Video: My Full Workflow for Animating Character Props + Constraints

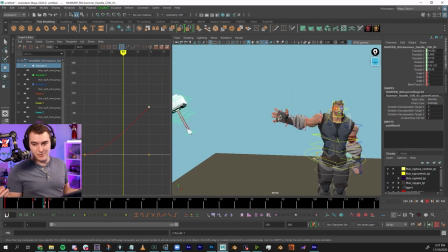(16:37)
Now it doesn't slow down. I mean, that's way easier than having to redo the stuff. So I can keep the rest the same, actually.
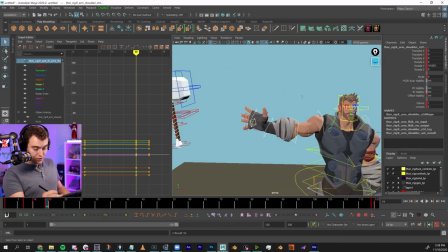(16:43)
So I'm actually going to take these three controls, or these four controls, key them on 14, and then on 15, I'm actually going to change it up.
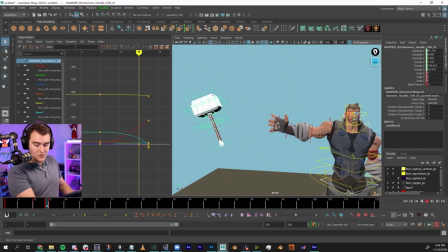(16:51)
There. So I want it to feel like when he's grabbing it, it's kind of compressing his arm, and that's working pretty well. It'd be much easier in IK to have this all work nicely, and then I could switch him, but he doesn't seem to have an FK snap, and so I don't want to deal with
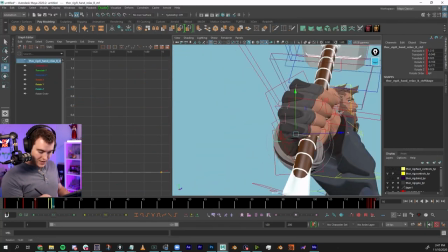(17:03)
it. I'm just going to try and fix this up a little bit. There, that's better. I like that better. That's not comfortable.
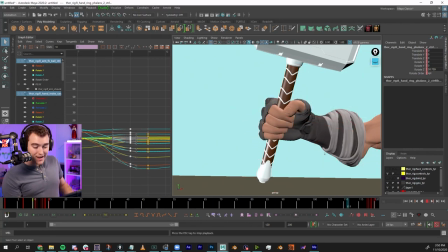(17:11)
It's not what you want. So that's actually a perfect example of the Euler filter at work. This is exactly what I was talking about by the first and the second. Like, I'm switching between the two poses. See that? Same exact pose.
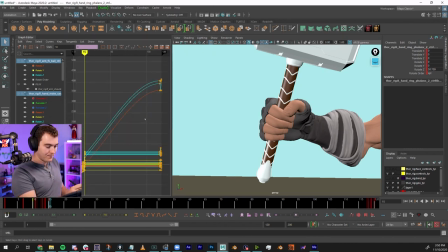(17:27)
But if you look at the animation between them, there's a big old gap. There's a big difference. Everything's elevated. And so you end up with this horrible broken finger motion.
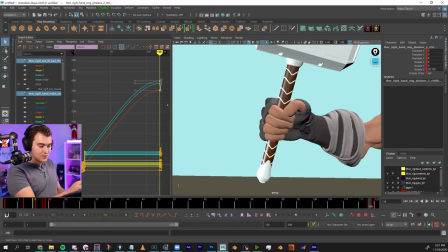(17:40)
And so what you do is you use the Euler filter to take those controls and reduce them back to a normal. It's the same thing, but now it doesn't have that problem. So that's what the Euler filter is good for. Should I order a review for a walk cycle, or is that a waste of money and effort since it's only an exercise? I don't see why not. I mean, if you're working on a walk cycle and you need feedback, go for it. There's really no, like, it's not dumb to get feedback. Should somebody order a review for a ball bounce? If you don't have a way to get good feedback on a ball bounce, or you want a professional opinion on it, then like, yeah. Like, does it matter that like you could get a ball bounce and somebody else might be getting like a dragon visual effect shot? Like, it doesn't really matter because you both need that feedback. You're at different places. You know what I mean? So if you need the feedback on a walk cycle, get the feedback on a walk cycle. Don't feel like you shouldn't get feedback just because you think the assignment is kind of basic or something like that. Everyone starts in the same place and we all need feedback to get better. So here is where he grabs the hammer.
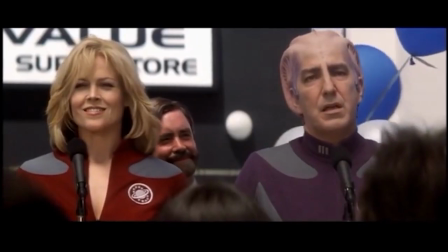(18:37) By Grabthar's hammer. By Grabthar's hammer, what a savings.
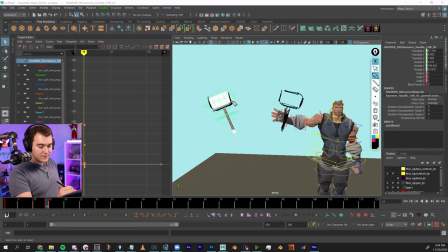(18:42)
Here's the frame before. I probably should have dialed it down a little bit, but whatever. And then here's the frame before that. So it's actually speeding up into his hand. It's actually, you know, see the distance here to here and then here to here. It's actually getting faster. It's going longer distances the closer we get.
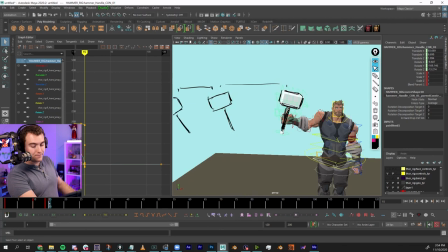(18:59)
So here, bam, the fact that he catches it, what should the next two frames look like? Because I want to do maybe two frames of recoil. So we had frame, you know, A, B. Now it's got to slow down. It's got to slow down a lot. We need C and D now, because I want to do two frames of stoppage.
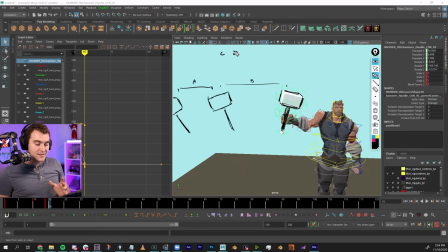(19:15)
Now the thing with it is, if we're going to slow down, we need the gaps between B and C and C and D. B was really fast, it was really long. So there's this big, big, giant whoosh before B. C's got to be less than that.
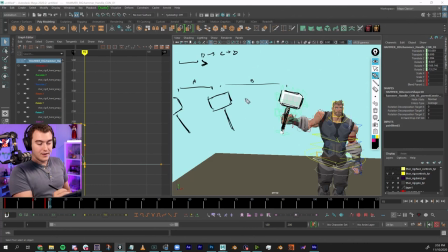(19:31)
So this needs to be less than that one. And then D is getting even slower, so it needs to even be less there. So if you think of spacing like math, I don't know if anyone here wants to think of spacing like math, but if you want to be able to figure out like the formula for animation here and figure out like what do you have to do,
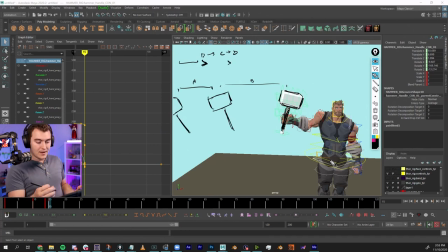(19:49)
you don't have a choice for motion, It's that the distance traveled, the spacing, you know, from this frame to this frame, that's got to be the biggest one. Now it needs to get, let's say, maybe like here and then here. Does that work? It's like, okay, we have this big one, smaller, smaller.
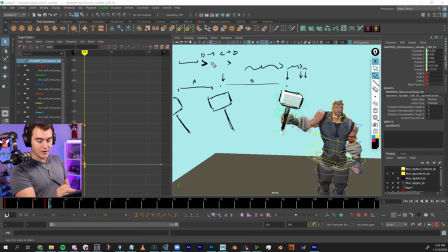(20:08)
This is bigger than that, is bigger than that. That's our little equation here. Now, if this were IK, I'd just move it over a little bit and it'd actually be really easy. I kind of regret not doing that, but oh well, what are you gonna do? So in the posing, I'm thinking of a few things.
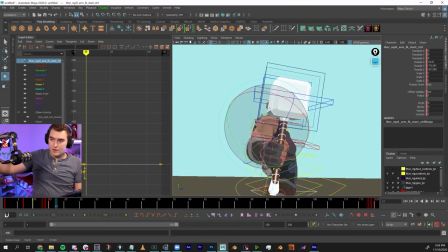(20:20)
When he gets pushed this way, the shoulders gotta compress, the arm has to go down, and this has to come up in order to reduce this distance.
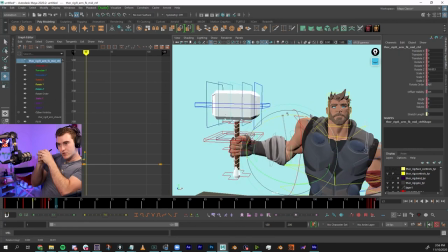(20:29)
If I've gotta have the hammer come closer to his face, is that accordion?
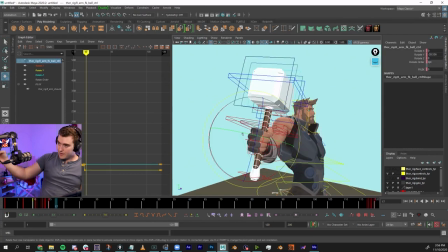(20:32)
And then for the hand, it's coming in a direction, and I want him to turn his wrist this way to catch it.
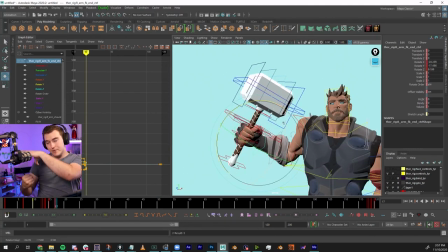(20:39)
And also because the giant hammerhead on top, that's gonna have more weight than the bottom.